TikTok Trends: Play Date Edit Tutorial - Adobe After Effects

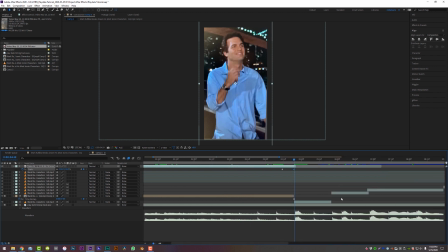(12:31)
Then what I'm gonna do is zoom in here real quick and just go one frame over, hit T on the keyboard to bring up the opacity and just turn this opacity down to, I don't know, 30 or 40% so I can see the layer underneath it.
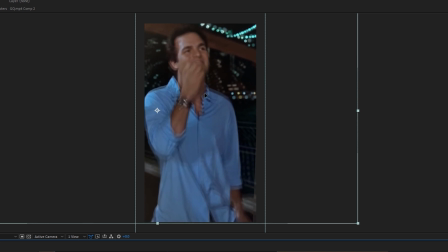(12:46)
And then what I'm gonna do is just line up my layer underneath it exactly with my phone video so that the transition seems super, super seamless. Not a lot of people actually do this for some reason, and I'm really confused as to why, because it does look so much better.
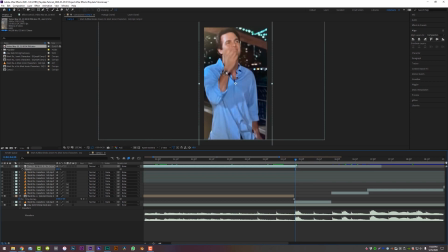(12:59)
So now I'm gonna turn this layer opacity back up to 100 and just trim this back one more frame, just like so.
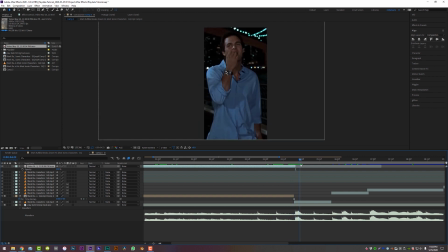(13:04)
And now we have a nice little transition into our playdate edit.
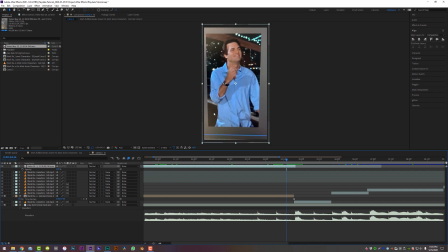(13:09)
Now, another thing you can do to really spice this up, see how bright and contrasty this is because it's coming from my phone video? You should make the video right after it equally bright and contrasty.
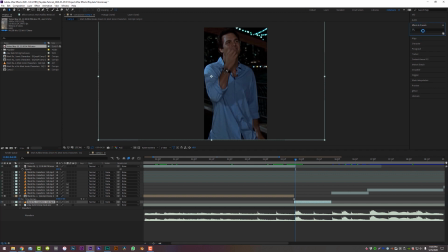(13:19)
So I'm gonna come up here to my effects and presets and type in Lumetri, and I'm gonna drop a Lumetri color right on that layer. And then under basic correction, I'm just going to turn the exposure up.
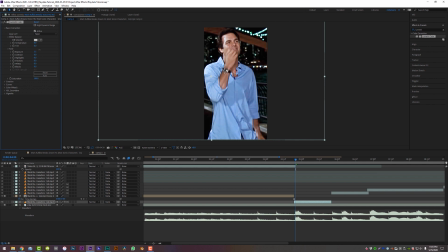(13:30)
Not too crazy, something that looks reasonable, and then bump the saturation just a little bit as well. So now if I toggle back and forth between these two frames, it actually looks like it fits a little bit better instead of it going to complete darkness, all right?
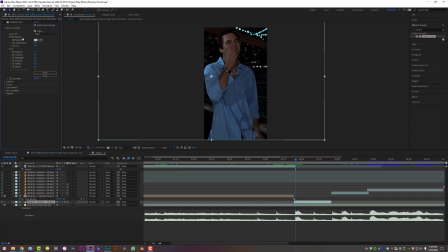(13:43)
So this is our saturated and brightness. Without that on, it looked like this, which always seems really jarring every time I see this effect done.
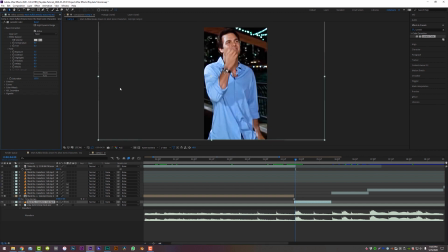(13:50)
So you might as well just compensate since we're taking the time to do this anyway. All right, so if you guys wanted to, as an added bonus, you could also add an adjustment layer in here to do a little flash as it goes into the transition.
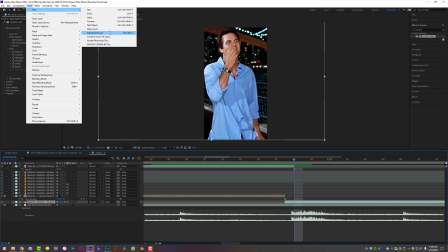(14:01)
You can come up here to Layer, New Adjustment Layer, and make sure you throw that guy right on the very top.
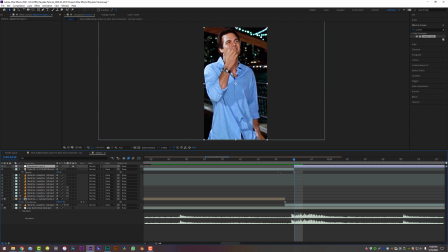(14:06)
Hit Alt in the left bracket to trim that layer back and maybe go over 1, 2, 3, 4, 5, 6, 7, 8 keyframes, let's call it. And then we can trim that layer back, come over here to the very start, and come up here to your effects and presets and type in levels. Drop a levels adjustment right onto that adjustment layer, set a keyframe for the histogram,
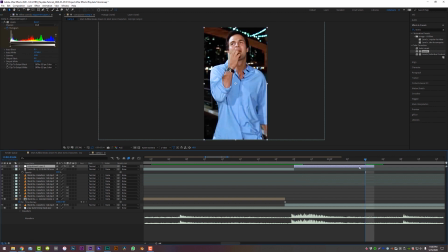(14:26)
come over here to the very end, click on that layer, hit U, and then set another keyframe for the histogram,
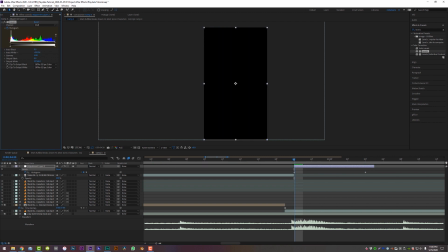(14:31)
and then come over to our very first keyframe, and we're just gonna turn the input white value down so that it kind of flashes in on that transition.
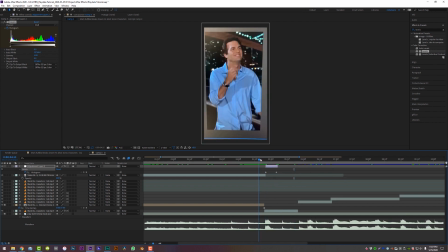(14:40)
So just like this. And it's not doing a whole lot, but it is kind of initiating that transition in a nicer way.
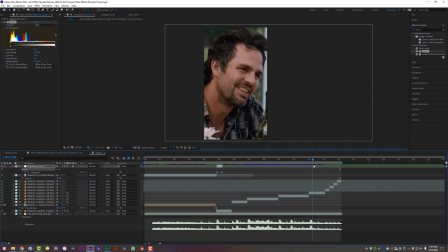(14:50)
All right, I'm feeling very happy and very confident with this playdate edit, so what I'm gonna do now is just export it out of After Effects, and I like to export it as a ProRes file, then run that file through Adobe Media Encoder, then put it back on Dropbox, download it to my phone, and get it onto TikTok. So I'm gonna very quickly run you through that process.
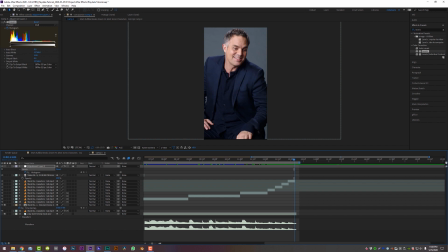(15:09)
Make sure the end of your composition lines up with the end of your frame here by just dragging this little bar all the way over to the left so it meets all of your layers just like so.
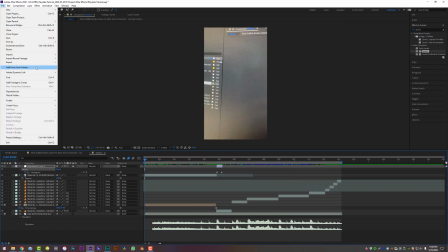(15:17)
And then come up here to File, Export, Add to Render Queue,
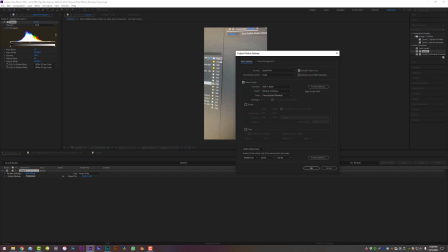(15:21)
and then we're gonna click on this output module right here, and you guys are going to set your settings to QuickTime up here under Format.
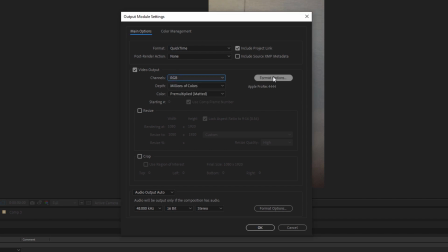(15:28)
We're gonna change our channels from RGB and Alpha to just RGB. Go to Format Options and select Apple ProRes 4444.
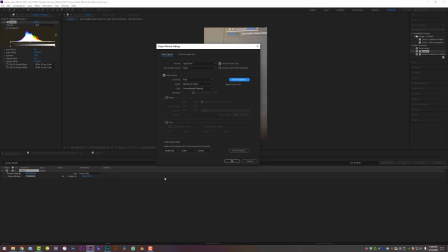(15:35)
That's gonna give you the highest quality export out of After Effects as possible, and then you're gonna output to wherever you wanna save that file on your computer.
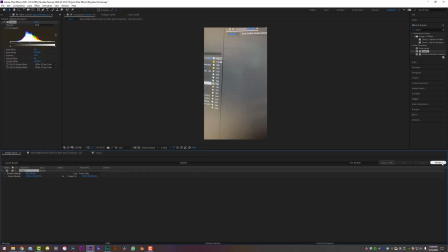(15:44)
So I'm gonna call this TikTok ProRes and save, and then come right over here to render and let After Effects render it out. Once you've exported it out of After Effects, go ahead and open Adobe Media Encoder. If you don't have Adobe Media Encoder, you might just have to install it on your computer using the Creative Cloud app. It's a great little program to convert files. I highly recommend using it for pretty much everything all the time, if you can.
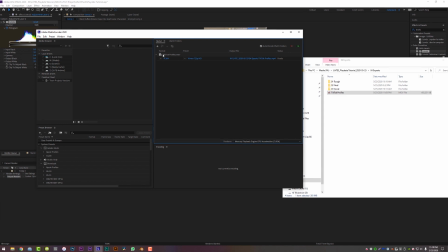(16:09)
It will come up here and your preset might be different than mine. Go ahead here and click on whatever your preset name is.
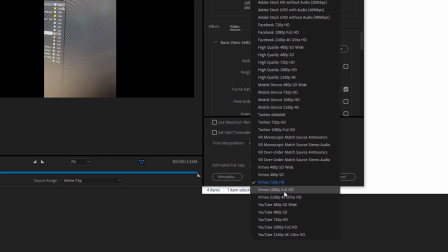(16:14)
And we are going to navigate to our presets and go to Vimeo 1080 Full HD. And then we're going to change our basic video settings right here to 1080 by 1920.
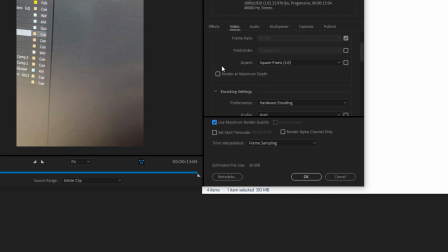(16:26)
And click on this little checkbox that says use maximum render quality and scroll down a little bit and also render at maximum depth.
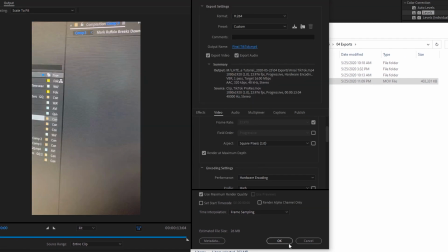(16:33)
And then you can name this whatever you want. Click save, click okay, and then come right up here and click on this little play button.